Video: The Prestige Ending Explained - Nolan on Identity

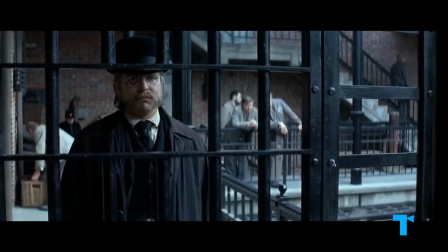Cutter is correct in that a second man comes out of the cabinet, but because Borden is a shared identity, Angier and Olivia are correct that they're also the same man.
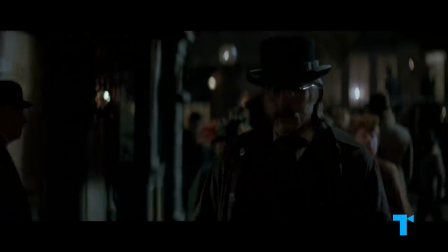Crucially, neither twin is revealed to be the true Borden or the real Fallon.
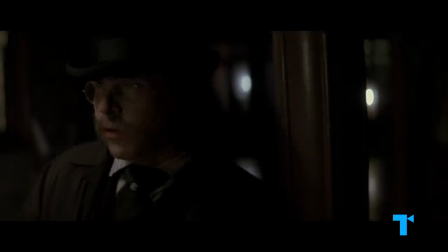We were both Fallon, and we were both Borden.
Borden belongs to whoever is fulfilling his function at a given time.
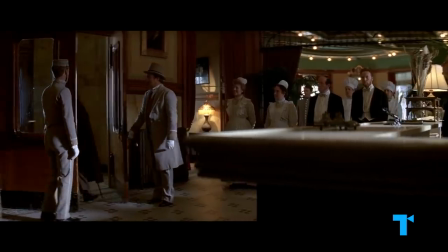As if Borden's shared identity isn't confusing enough, it turns out that Robert Angier is an invented persona.
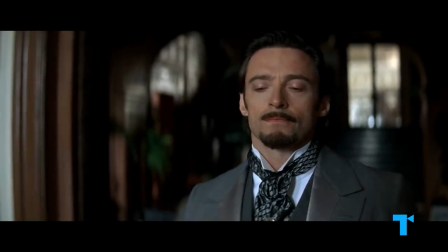It's a pseudonym adopted by a wealthy British elite named Lord Caldlow.
I promised my family I wouldn't embarrass them with my theatrical endeavors.
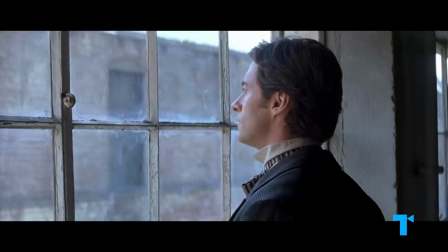On top of this, guys, Robert Angier adopts another one, his on-stage persona, the great Danton.
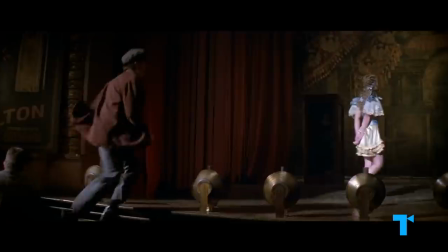It's sophisticated. It's French.
In other words, he's a British man of means who becomes an American magician who reinvents his act with a French-sounding persona.
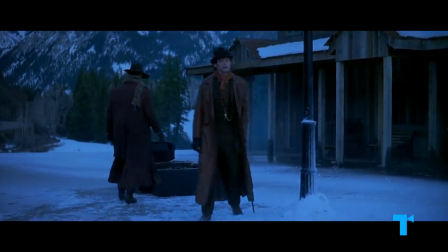Robert Angier is an identity that is all appearance and function, with no single unchanging essence.
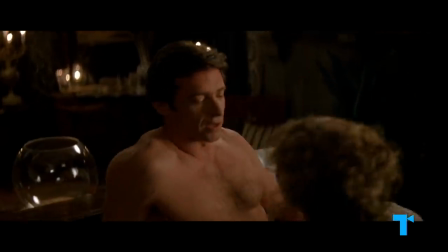I couldn't fathom it, living my whole life pretending to be someone else. You're pretending to be someone else.
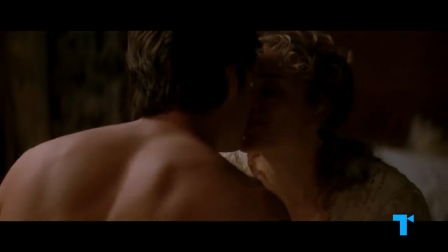I don't think changing a name compares. Not just your name, it's who you are and where you're from.
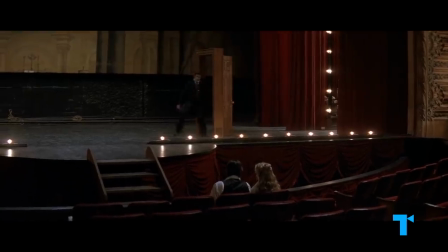The film highlights this idea by framing the earlier search for Angier's look-alike as a search for Angier himself.
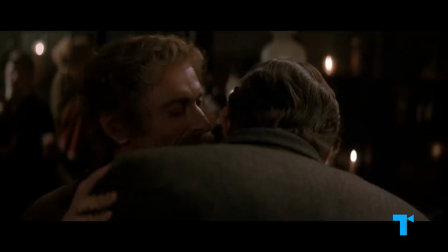Take a good look? Let's get out there and find me. When this leads to an actor named Gerald Root, When I get done with him, he could be your brother.
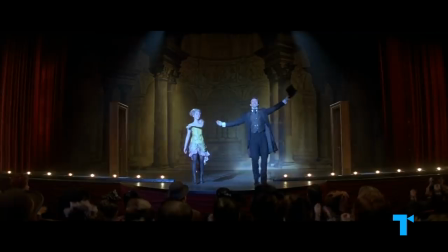I don't need him to be my brother, I need him to be me.
Root's ability to function as Angier means he is Angier.
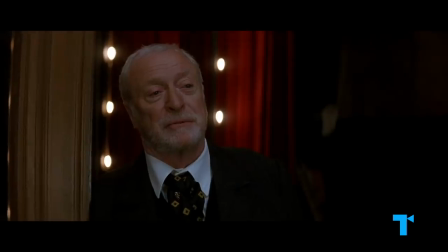You can go back to being yourself now, Root, for nothing. I'd rather be him for now.
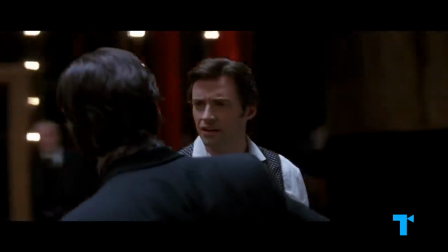When Angier first takes a closer look at Root, Nolan's camera circles them, leaving the viewer disoriented and unsure which is the real Angier.
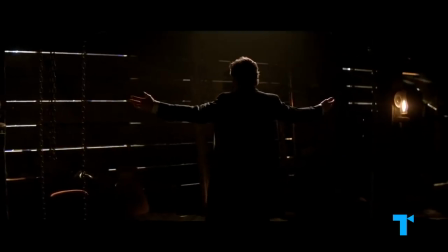By jarring the viewer's perception, Nolan underlines that there is no inherent difference between the two men.
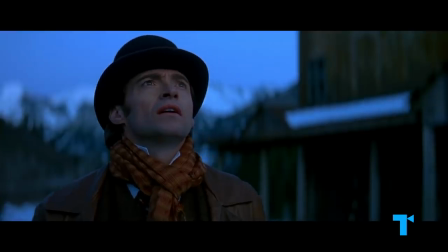Do you think you were unique, Mr. Angier?
Robert Angier is not a single man using multiple identities.
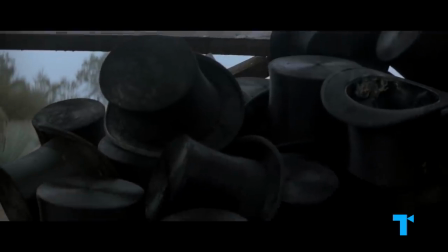It's a single identity using multiple men. Once again, Angier's hat comes into play, now acting as a conduit for the identity of Robert Angier.
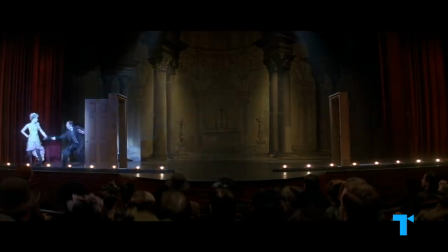In his new Transported Man act, Angier throws his hat to his double, then disappears beneath the stage.
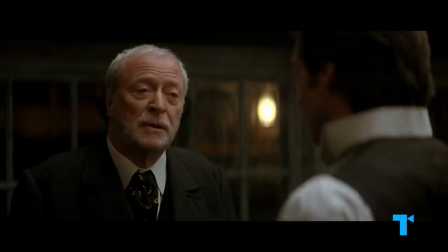And without the hat, the man below ceases to function as Robert Angier.
No one cares about the man who disappears, the man who goes into the box, they care about the one who comes out the other side.
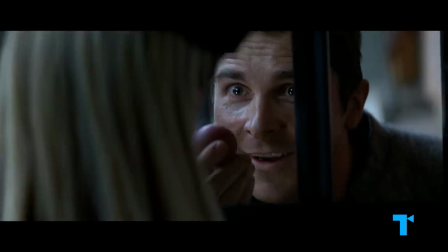Similarly, a rubber ball transfers Alfred Borden from one man to another.
Thank you.
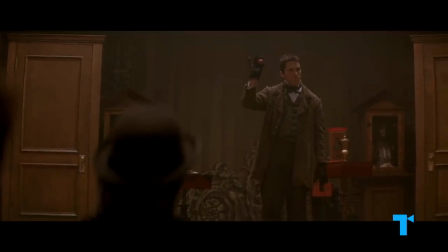Just a rubber ball. No. Not normal. Not a normal rubber ball.
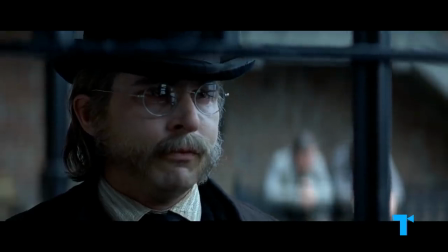It's magic.
Both onstage and off.
You go live your life in full now, all right?
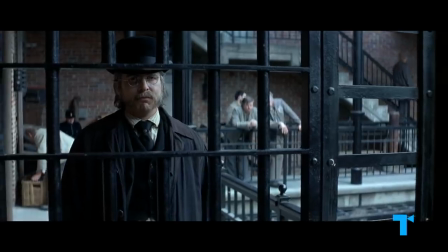You live for both of us."
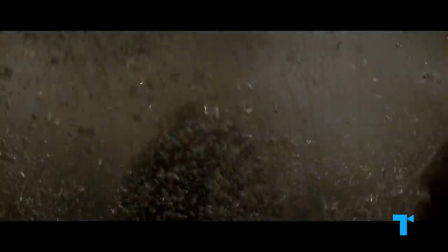But what about the clones? Once Angier begins duplicating himself in Tesla's machine, how do we know which is the real Angier?
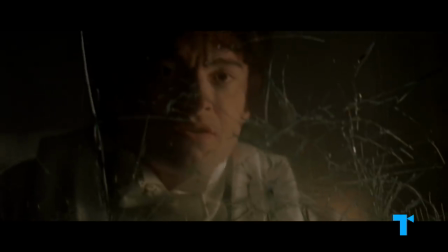Again, "...they're all your heads, Mr. Angier."
Because each clone functions as Angier, each clone is Angier.
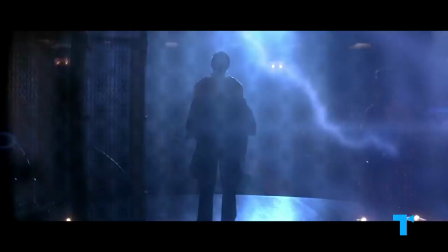All of the clones could claim equal rights to the Angier identity,
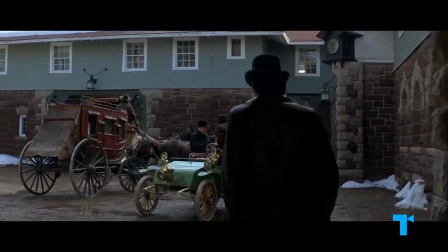but whichever one survives and continues to function as him out in the world is the so-called real Robert Angier.
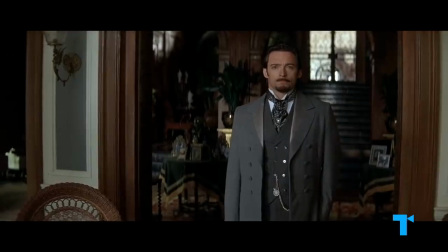You're still alive. How is it you're still alive, Robert? I saw you on a slab, for God's sake!
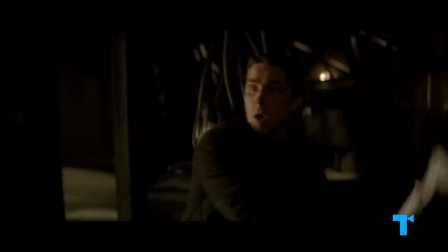The realness of the clones adds a gravity to the magician's nightly sacrifice that makes it all the more terrifying and awe-inspiring.
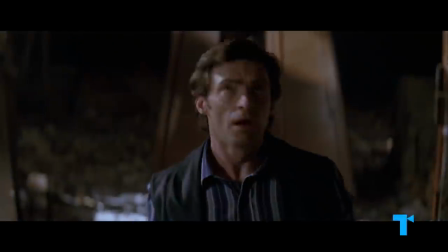He's actually killing himself, just to bring awe to his audience.
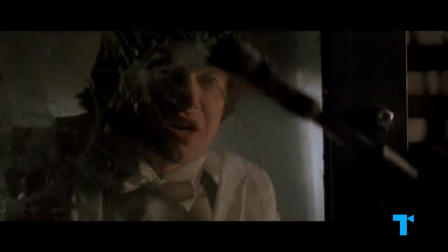He even does it in the most emotionally painful way imaginable, by replicating the way his wife died.
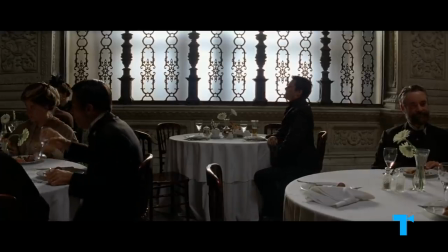Julian! Julian!
So in the end, Nolan uses all this questioning of identity as a metaphor for what the artist does,
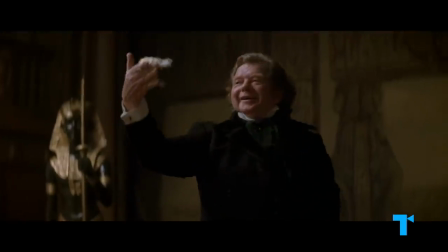surrender themselves totally, for the sake of that one perfect illusion.
But if you could fool them,
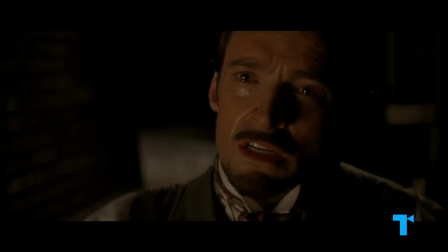then you could make them wonder.